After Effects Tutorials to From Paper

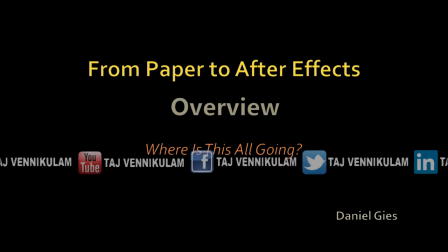1s
Hello everyone.
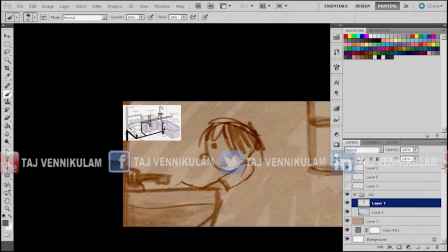2s
I just wanted to create a quick video that will serve as an overview for the next upcoming tutorial videos that I'm working on.
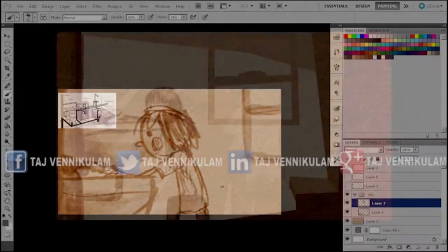10s
It's going to be a few weeks in the making since they are quite elaborate.
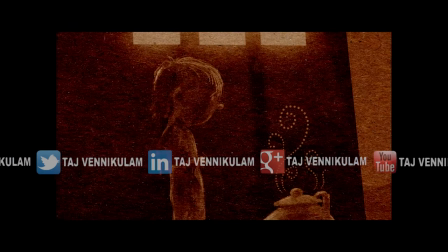14s
I explore everything from creating storyboards to building the animatic from those storyboards
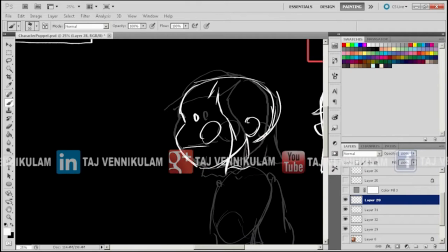20s
and then creating a character based on those storyboards and animatic.
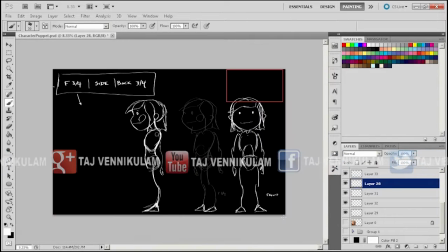25s
From there, I break down how I usually approach a 2D character that will be brought into After Effects using Photoshop.
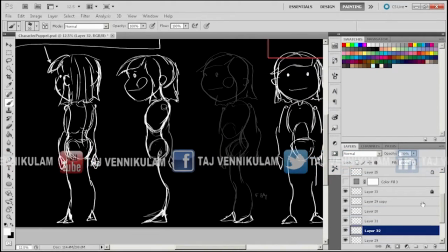32s
So as you can see here, I'm just creating the basic character turnaround,
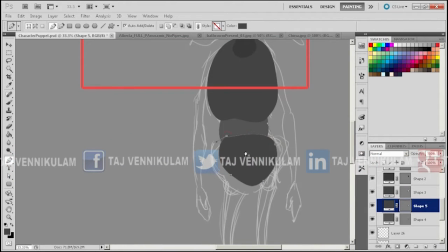37s
covering all the essentials, and then from that creating an armature,
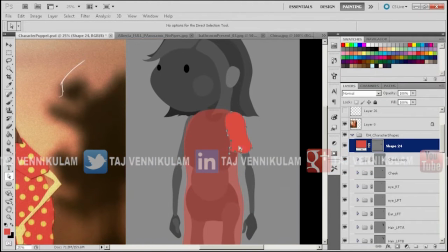42s
a vector-based armature in Photoshop that can then be colored and modified and adjusted until it looks right.
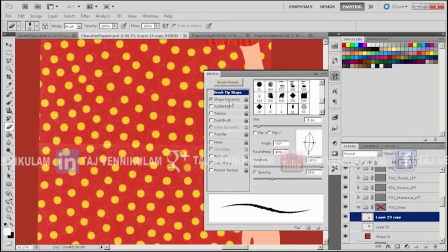51s
From there, I demonstrate some of my methods for combining scanned or photographic images into the character
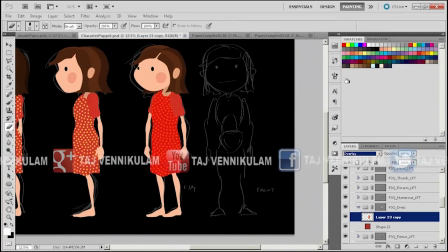57s
design itself and how to adjust those in Photoshop using adjustment layers and various other techniques.
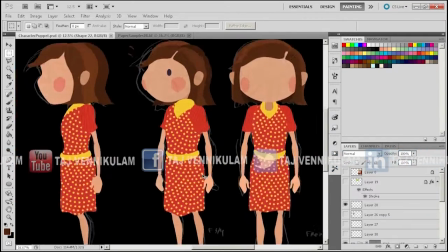66s
I then polish everything up and show you how to refine
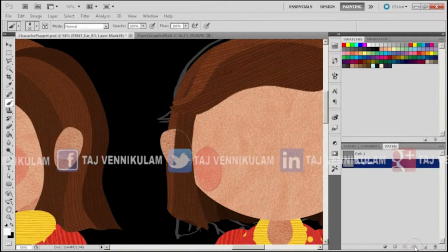71s
some of the layer masks to make them look a little more convincing when using natural textures,
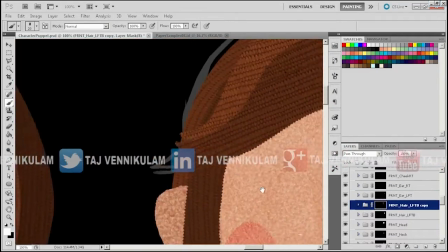76s
and then flattening everything out and converting it into a format that's ready for After Effects.
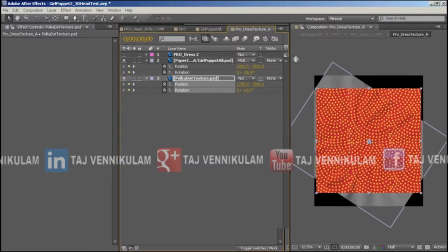83s
Once in After Effects, I'm going to use a number of different techniques to create a stop motion look to the character.
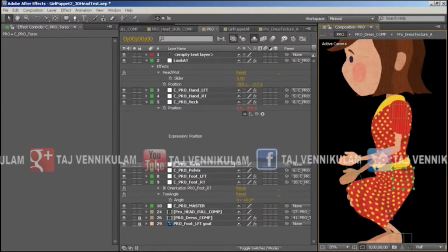90s
Many of the techniques used in this particular puppet are a lot simpler than some of the stuff I did with the CO2 character.
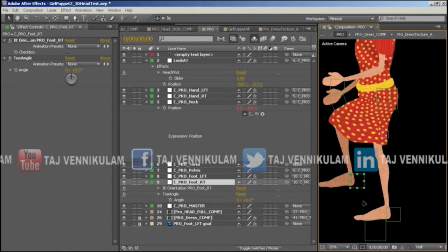97s
This may mean it's a little less daunting for some beginners or intermediate users to get in there and start making some puppets.
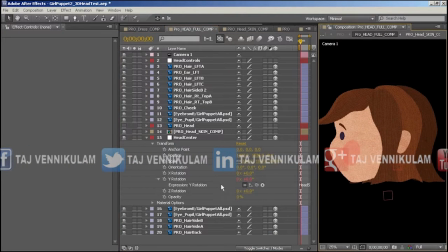104s
I will also revisit and refine some of the techniques I demonstrated when creating the nano character, such as this one here with the rotating head.
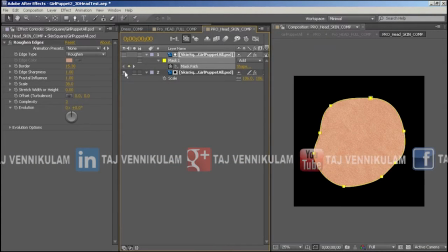113s
It's really just an illusion created using animated masks and a texture layer.
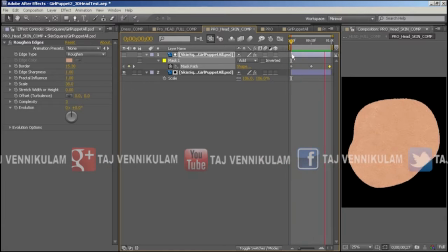120s
So as you can see, I'm just scrubbing through it, and you can see this is an animated mask, and when you break down the camera,
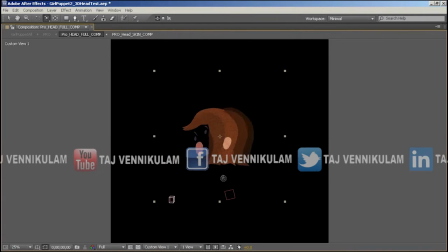126s
you can see that there's just a whole bunch of different layers that are actually rotating around a null object,
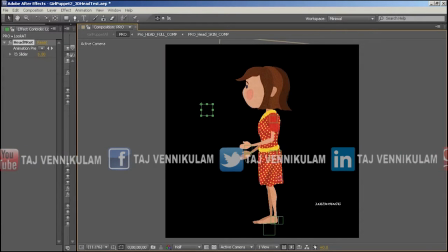132s
and this creates the illusion of a three-dimensional head. I've also got the hair here reacting to the angle of her head so that when she's looking up, the gravity affects the direction of her hair.
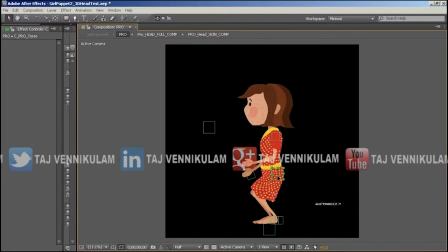144s
And there she is, her dress is all rigged up and moving.
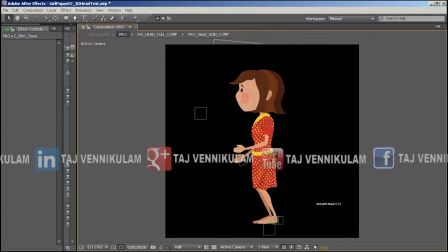147s
It's probably the most complex piece of cloth I've ever done, and it seems to work relatively well.
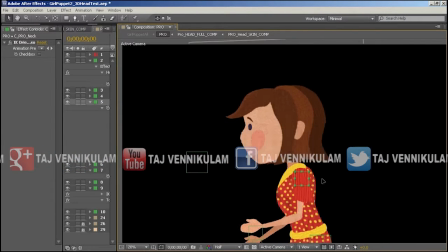154s
Some of the big differences between this video and the other videos I've done will be that there are multiple puppets involved,
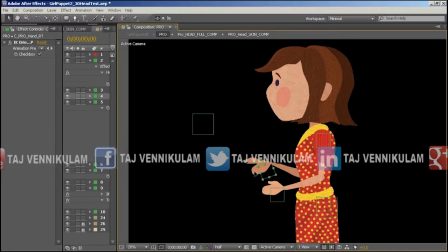162s
not just one. This puppet you're seeing right now is a side puppet, but I'll also be addressing a front 3/4 puppet and a back 3/4,
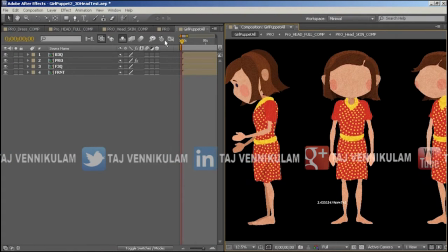170s
and how to easily swap them out while you're animating without disrupting the character's overall movement.
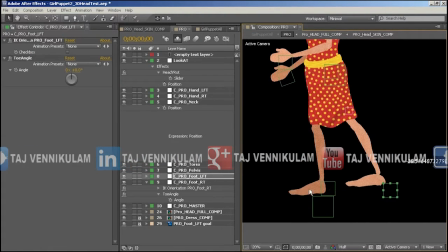176s
Once all that's covered, I will show you some of my different approaches to animating various scenes,
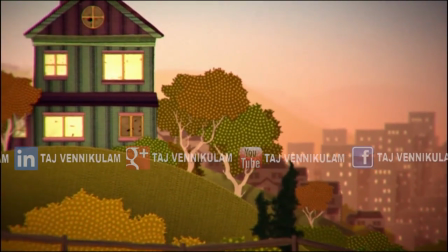181s
and then actually get into building backgrounds and lighting and final compositing.